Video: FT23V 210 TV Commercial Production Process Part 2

But you'll notice that with my song, it's not just played all the way through.
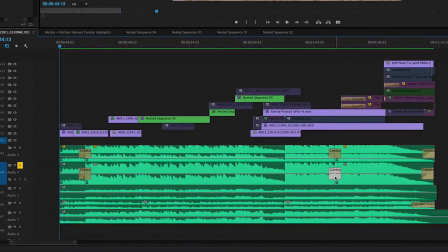4:14 I had to cut it up into 3 different parts and then crossfade them together to make it 30 seconds. Because the song itself was about 2 minutes long total, and I didn't need the whole 2-minute piece, I just needed 30 seconds. But there were specific parts within that song that I wanted to utilize. I wanted the intro, I wanted somewhere in the middle, and I wanted the chorus and the ending, and I had to squish all of that 2 minutes into 30 seconds.
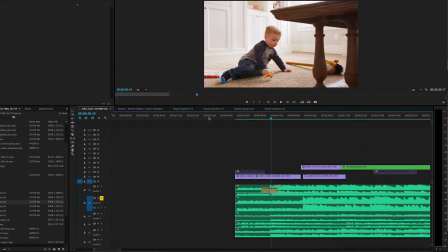4:37 And so to fix that, I cut it up into 3 portions, and I'll show you how I determined where to cut.
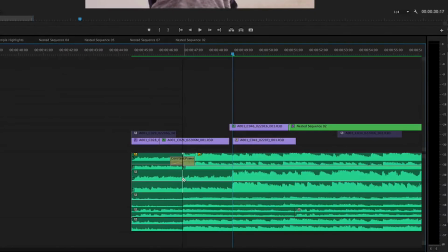4:46 So I noticed first of all that from here to here and from here to here is repeating itself. So I knew I could cut out one of those 2 loops without cutting out anything important in the song. So right before it hits on this new part of the music, and then I cut to here and fade those 2 together. and it's pretty seamless. Now I'll usually play with that a little bit and make sure it's at the exact beat of the song so it doesn't feel glitchy.
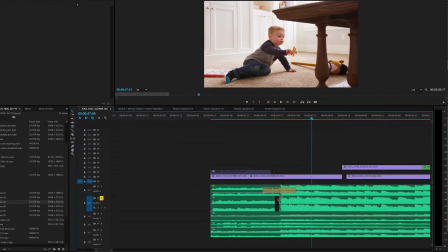5:13 For example, if I had this a little bit too far forward, you can see that the music comes in a little bit too soon or doesn't go with the beat of the song. So you have to find that sweet spot where you can't tell that I've cut out any of the song.
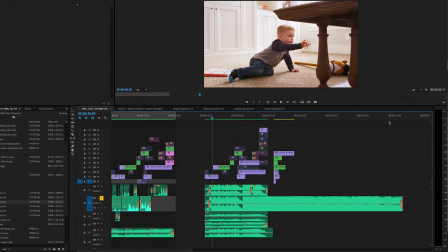5:33 So once I found that part, now I'll find the end of the song.
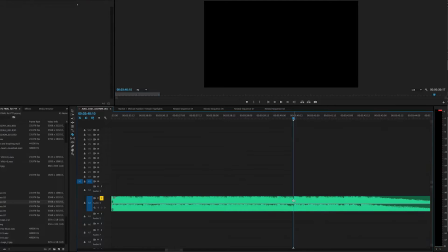5:39 So I'm gonna cut on that beat right there. And then I'm gonna take the outro here.
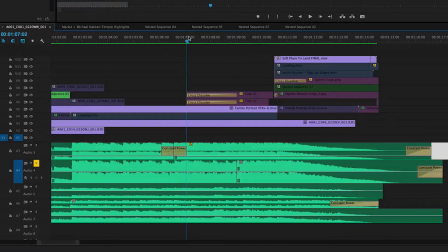5:44 And then I'm gonna find that same point in the song in this chorus and try and mesh those two together. So as you can see right now, the beats aren't matching up, so I have to find those 2 points where they match. So there's a beat right there that I remember hearing at the end.
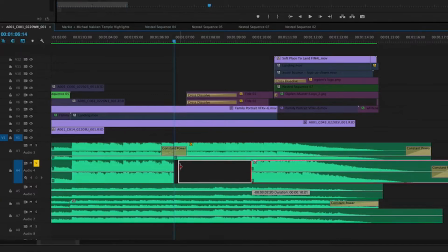6:04 So I'm gonna go ahead and delete that and try and find it in the last chorus. Right there.
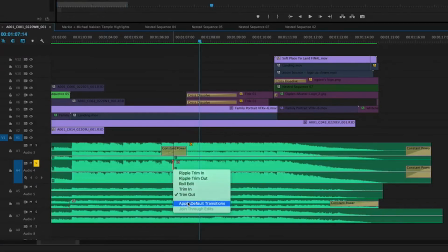6:16 And then mesh those two together. And there you have it.
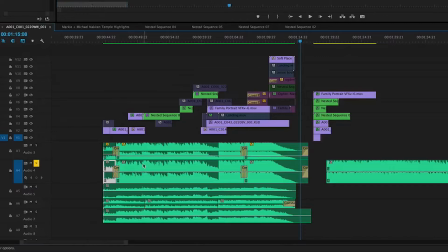6:27 So I've successfully broken up this song into 3 pieces, a beginning, middle, and end. I made it a 30-second song instead of a 2 to 3 minute song so that I could fit it into my 30-second spot for the commercial. Once I had the song spliced up into 30 seconds, I then went back and re-edited to this new piece of music so that all my clips hit on those marks that I wanted them on.
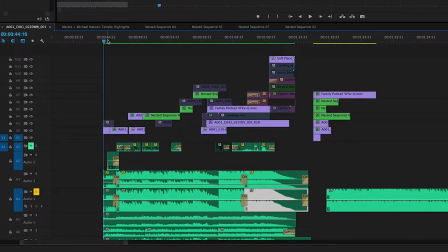6:49 So the edit that you see right now is already edited to this new music, but before I put in the new music, it was slightly different and I had to adjust some of those clips' lengths to make sure it fit that music perfectly. Once I had chosen the music and had the edit the way I liked it, I sent it to the client to see what the reactions were on the edit and the music. And once they approved of those 2 things, I then moved on to sound design.
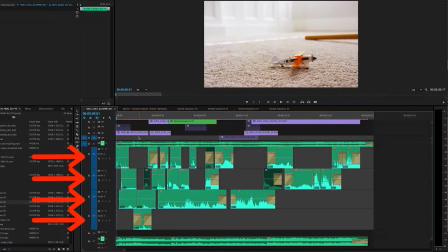7:12 So these 4 levels are my sound design tracks, and I pulled them from all the boom audio that Brendan was getting all day. And a lot of these aren't from the actual takes that you're seeing on camera, but were just random sound bites that he'd gotten throughout the day. So I was literally pulling whatever awesome sound clips that I could find that would match with what I was seeing.
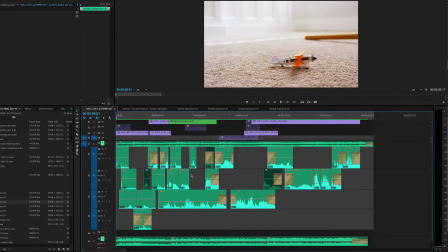7:32 So here's a look with these layers of sound design with just the sound design only so you can hear what it sounds like.
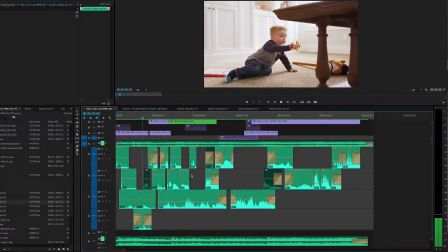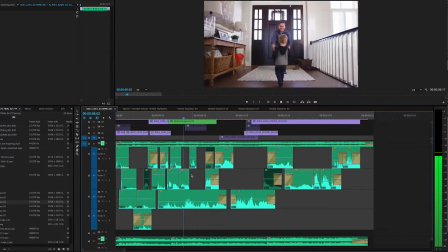7:45 Daddy, hi.
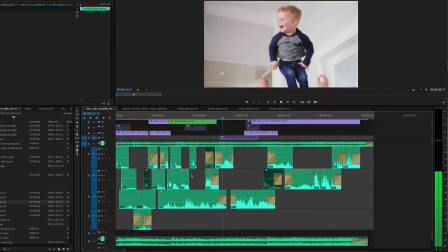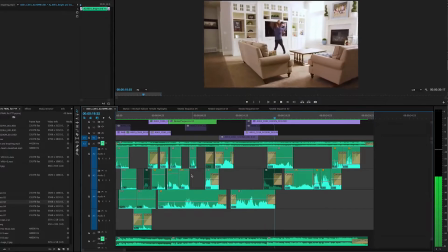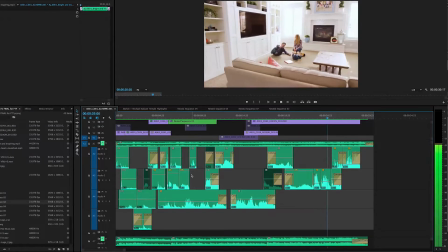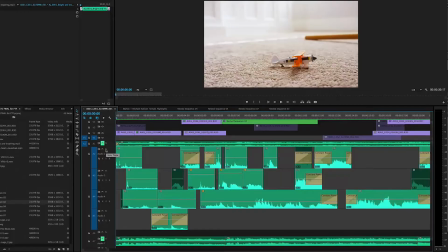8:07 So just to kind of go over some of the different sounds I threw in, let's isolate just this first layer so you can see what I've thrown in here. So this was just him scuffling up to his toy.